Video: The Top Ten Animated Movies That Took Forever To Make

When they asked Bradbury what he was doing, he said he was writing to what the cartoonists were drawing. the duo soon left after that three pitch pilots
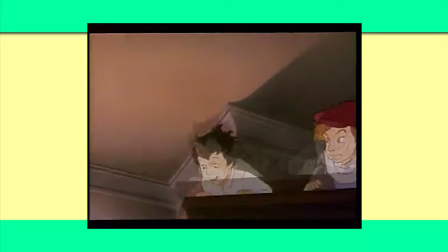11:45 were made for the project in hopes that these would lead to the story but they
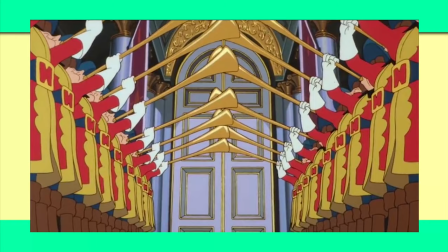11:50 were all rejected by fujioka eventually in january of 1988 all
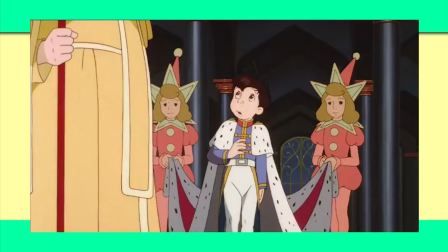11:54 the ideas that were pitched and developed in its various stages were then well down to one story
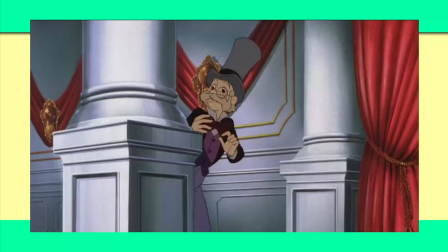12:00 and animation began officially finishing around june of that year and hitting theaters a
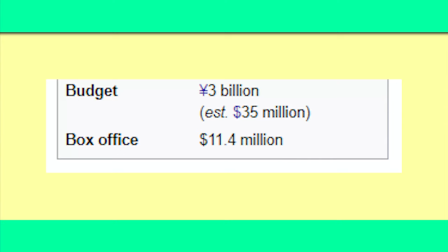12:05 year later in july 15th 1989 where it bombed little
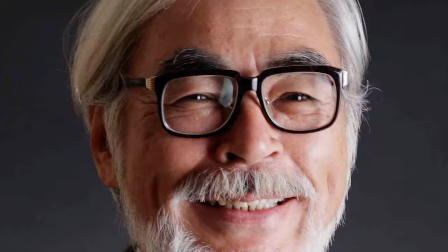12:10 nemo faced competition from the juggernaut kiki's delivery service which was directed by
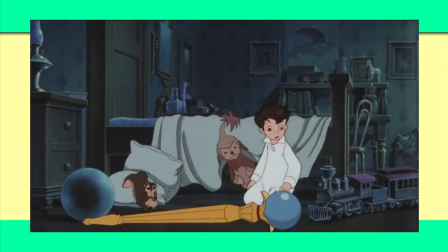12:15 hayao miyazaki in the states the film was delayed until a few years later
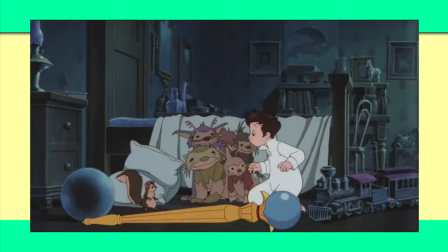12:20 in 1992 where it failed to make an impact critical reception was lukewarm as the animation was generally praised yet the story was criticized for being underwritten
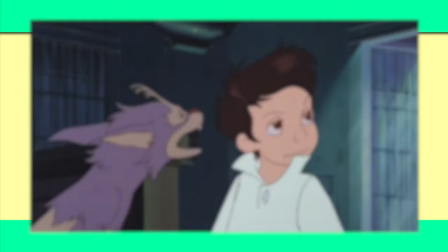12:29 and relying more on the visuals to carry the story however it did eventually
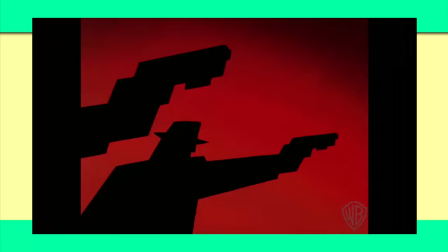12:33 gain a following thanks to strong home video releases yet because of the failure Fujioka retired from making animated projects and TMS had to take
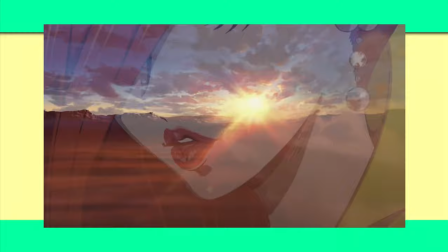12:42 on animating restroom shows to recoup the losses from this movie in the 90s TMS is still around today yet they haven't made a movie that wasn't based on existing
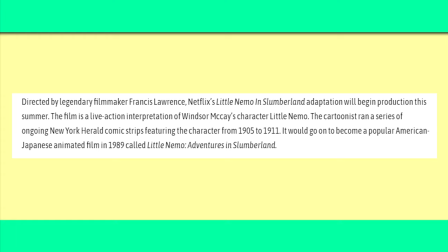12:51 properties since as for the little nemo franchise it will get a new movie adaptation as Netflix announced in January of 2020
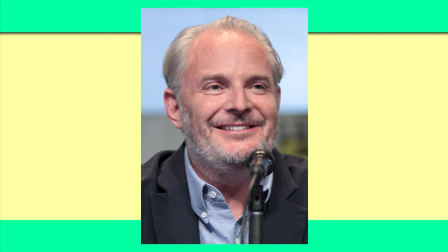12:59 that a gendered flipped adaptation would be in the works with Hunger Games director Francis Lawrence will direct and will co-star Jason Momoa. That is either going to be the greatest thing in the world or something truly terrifying.
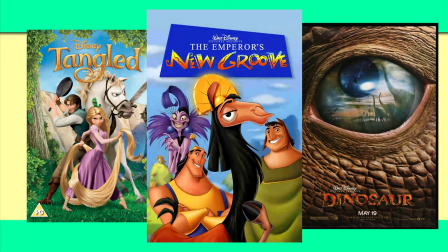13:13 Number 7 While there are plenty of Disney films with long production history, such as The Emperor's New Groove,
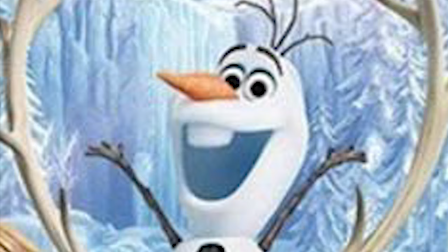13:19 Tangled, and Dinosaur, only one trumps them all, not counting development, Sleeping Beauty.
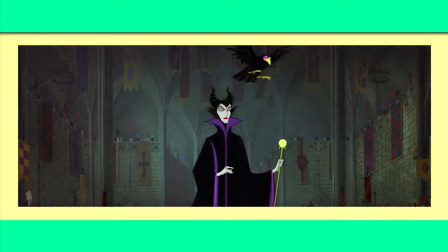13:25 This movie is noble for its art direction and animation, which happened to be the reason why it took 8 years to make.
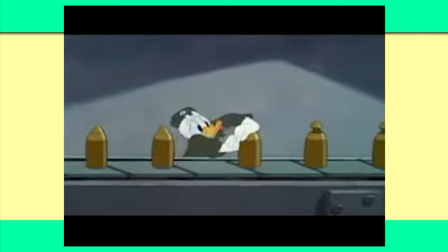13:31 During the 1940s, Disney was suffering through a financial crisis,
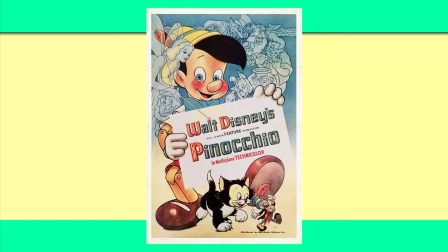13:35 largely because World War II tearing the company in half and cutting out international distribution for their feature films,
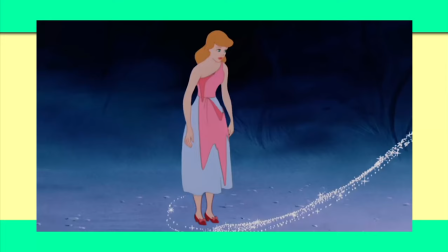13:41 leaving classics like Pinocchio, Bambi, and Fantasia to initially underperform.
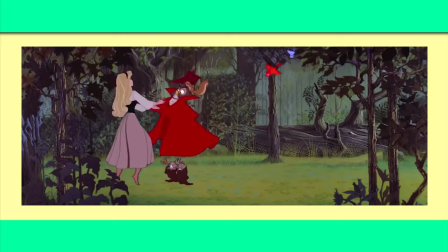13:45 However, it wasn't until the success of Cinderella that brought the company back on track, and where Sleeping Beauty was born.
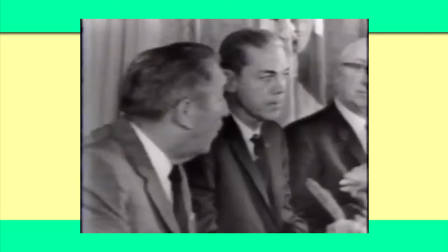13:52 Greenlit in 1951, the movie went through numerous delays, largely at the behest of Walt Disney,
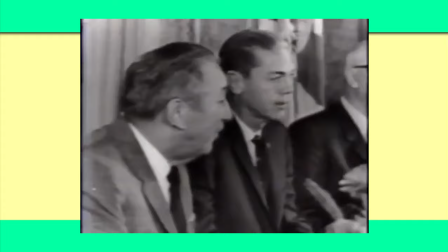13:58 Not just that he was busy making Disneyland at the time, but also that he envisioned the film to be unlike anything Disney has released to that point,
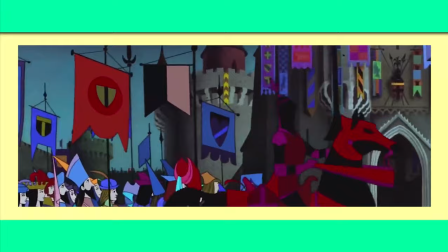14:05 saying he wanted the movie to look like moving illustrations. Most notably, this is the first of two animated Disney films to be released in the Ride Scream format in the 50s,
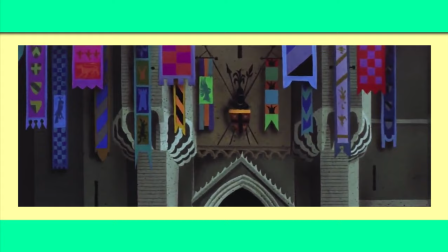14:14 the other being Lady and the Tramp, as well as being presented in the format of a 70mm film reel,
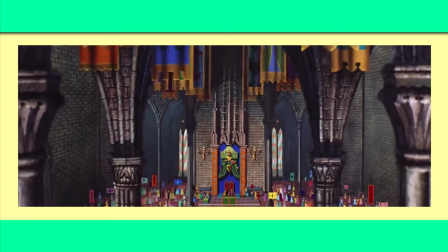14:20 although that final product was stretched out to fit the format. Another is the art direction.
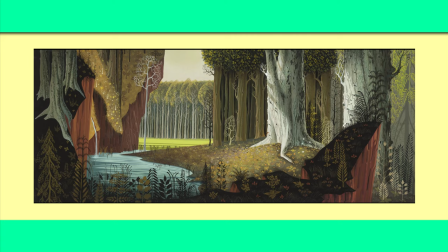14:25 According to production designer Ivan Earle, the art direction of Sleeping Beauty was a mix between Gothic French,
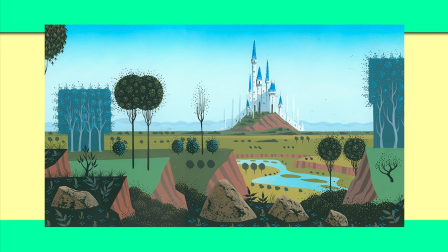14:31 Italian, and pre-Renaissance to give the backgrounds their distinct look.
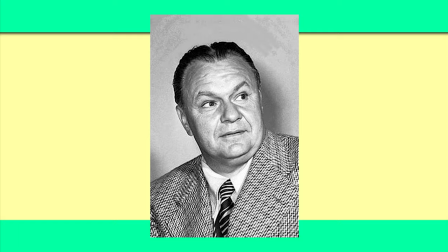14:36 Although he and supervising director Clyde Geronimy clashed over the artistic direction, and when Earle left the project, Geronimy had the backgrounds altered.
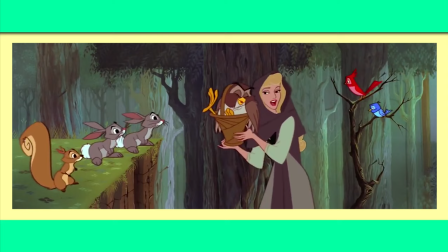14:44 The stylization of the backgrounds also seeped into the characters too, as characters like Aurora had an angular look to them to match Earle's rigid designs.
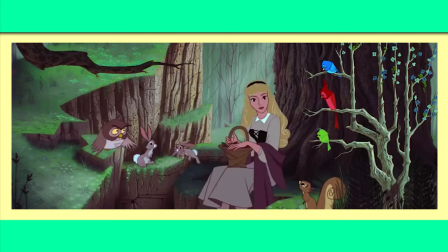14:52 Completely different from any other Disney character at that point in time. However, this became hard for the animators to draw her. According to a character animator for Aurora,
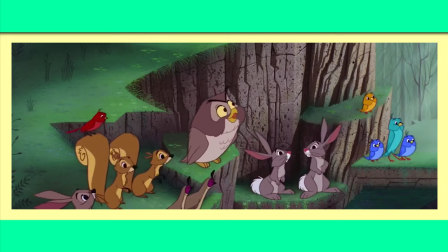15:02 the animation alone took an entire day to make a frame in order to be so careful that the entire second of a footage was made in a month.
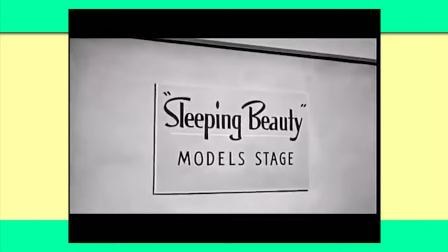15:10 Speaking of character animation,
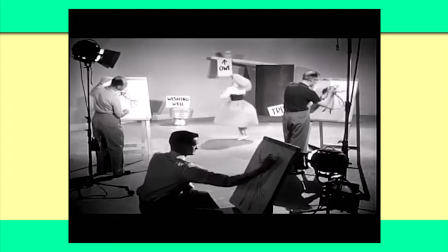15:12 Walt insisted that the animators paid extra close attention to the human models so that the animation can look like flesh and blood.
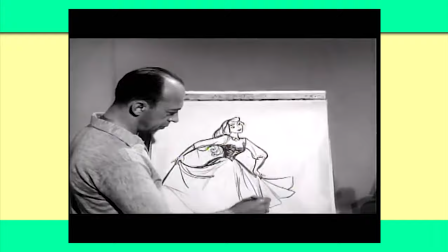15:20 While using human models were the standard for Disney animation since the beginning of making features,
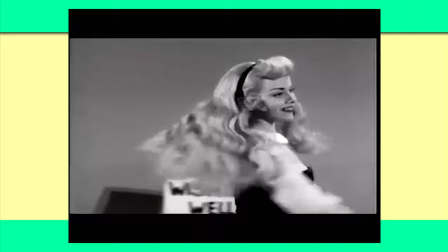15:25 Sleeping Beauty went an actual step further and filmed the models for Aurora and Prince Philip,
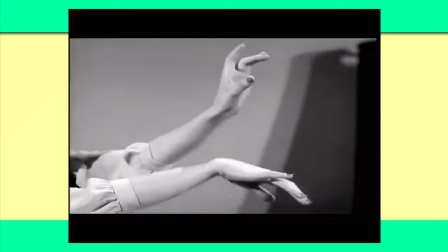15:29 although it should be noted that no tracing of the footage was ever used in the final product.
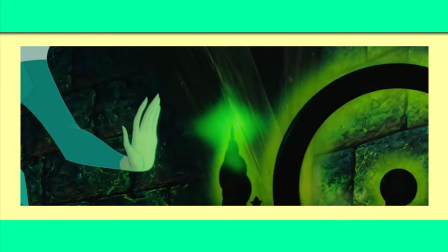15:34 The result of the 8 years of work, Sleeping Beauty was finally released in 1959 with a budget of around $6 million,
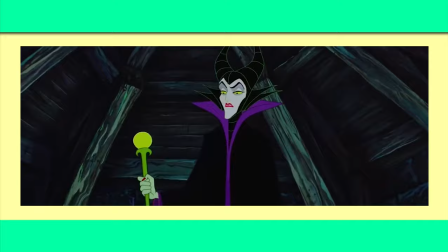15:41 the most expensive Disney film made to that point. It did not end well.